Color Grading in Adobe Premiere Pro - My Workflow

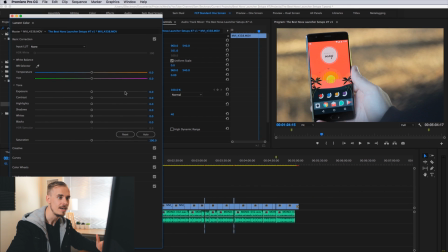So I come to this white balance portion of the basic correction tab and I'll just bring the tint slider up towards the purple side just to remove some of that green tint so I generally start at about 20 if that's a little bit too heavy for me I'll bring it down give or
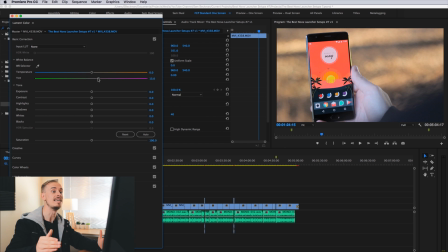take about 15 somewhere between 10 and 15 is generally the the amount that I need to bring my purple tint into the image so it just looks a little more natural a little more lifelike when I was actually there and it just removes that green tint okay so everything else looks pretty good
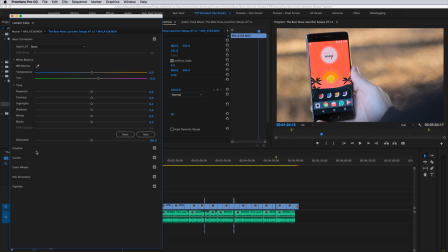within the image to me though so from here we move over to the creative tab and this is where you can have a little bit more fun with your footage.
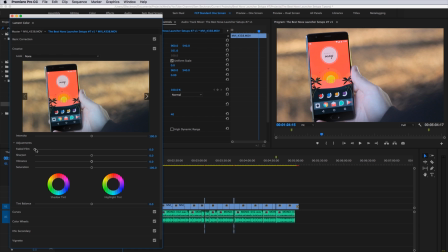This is where you see some of the crazier looks coming out and we have a few different controls here but the first thing we're going to
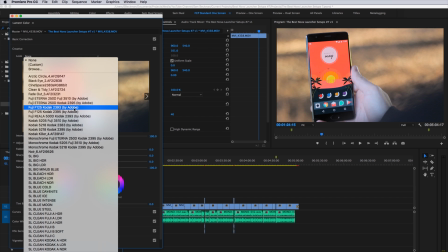look at is this look drop down menu and you can see we get this long list of different looks.
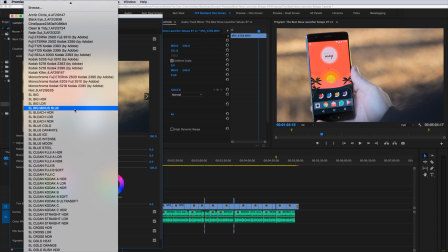Some come pre-installed with Adobe Premiere Pro. In fact most of them do and I've also gone and purchased some other ones as well but for me I actually use a lot of the inbuilt ones within Premiere Pro.
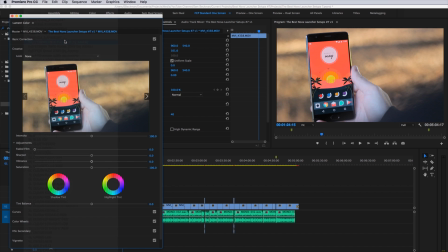So I'm just going to click through a few here and you can see what they do. Some have that real contrasty image, some have a bit more of a flatter image, and really it's,
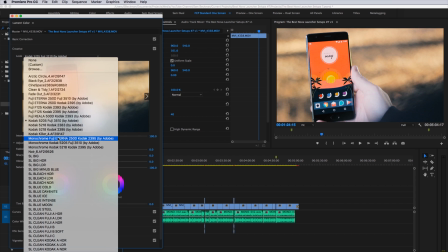I recommend going through each and every single one to find one that suits the image that you're going for. For me though, the one that I use, I use this inbuilt one within Premiere Pro, it's called SL Blue Steel.
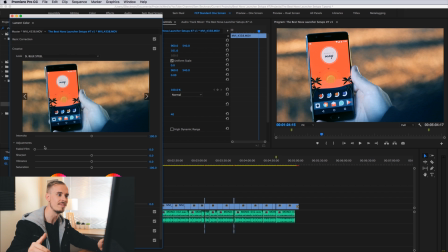So I'm going to click on that. The reason why I like this one so much is because it kind of goes in line with that Hollywood blockbuster teal and orange color palette that you see so often and I'm often trying to get my footage looking as Hollywood and cinematic as possible so that's why I go with that one. Like I said I don't use it out of the box as is so there's some settings we're going to play around with here.
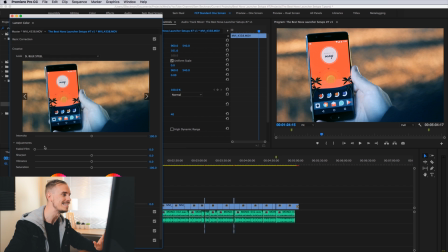The first one is this intensity slider.
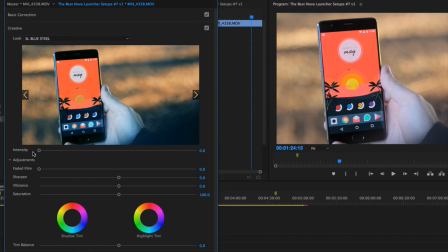Now one recommended step is to bring it all the way down to zero which means it's not affecting your footage whatsoever and then just slowly click up and just have a look and see at what level do you think oh yeah that looks pretty good for me though i actually generally work between
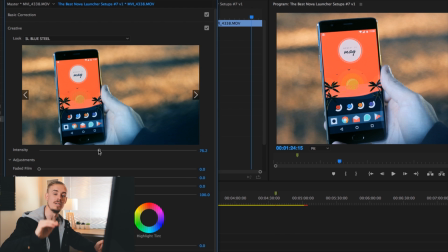70 and 80 in terms of the intensity slider some people will limit themselves to no more than 50 some people really like to dial it and go up to something like 150 and it gives it a really sort of surreal look but for me i found that with sl blue still and the way that i shoot my footage somewhere between 70 and 80 is the look that I'm going for. So these next steps are going to depend on if you're someone who likes a faded film look or someone who likes more of a contrasting look. Just keep that in mind as we work through these next steps because depending on what you are, you might need to just adjust what you do.
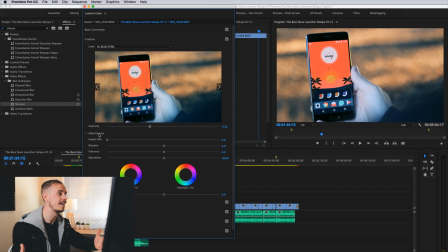But this is my workflow and I tend to like a bit more of a faded film look. I think it makes it look like your footage was shot on a camera with a greater dynamic range, which are generally cinema cameras. So I tend to dial in a bit more of a faded film look. so just just play with these settings depending on what you like so under the adjustments
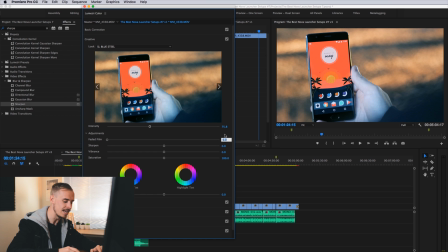menu here we've got this faded film slider funnily enough and I always like to give mine a starting point of about 20 and if
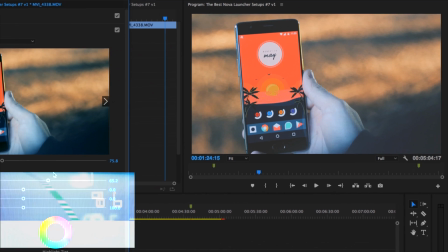I crank this all the way up to about 65 I'm just going to show you what this does on a more intense scale and as you can see it's sort of
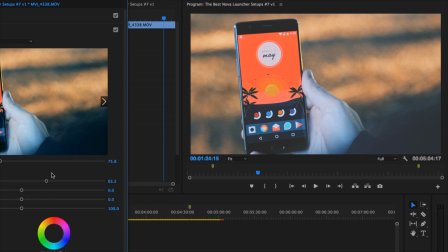flattening out those shadow areas of your footage which like I said it gives the impression even though it's not true that you
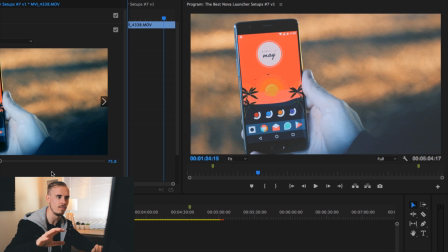shot your footage on a camera with a greater dynamic range.
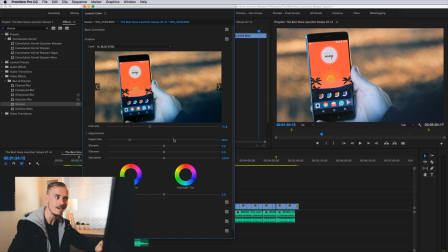Again 20 is generally where I set mine at give or take and I'll just alter that depending on the framing of the footage and whatnot.
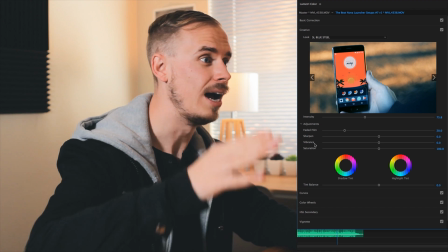But that's pretty much all I do with the creative tab. I have my intensity to about between 70 and 80.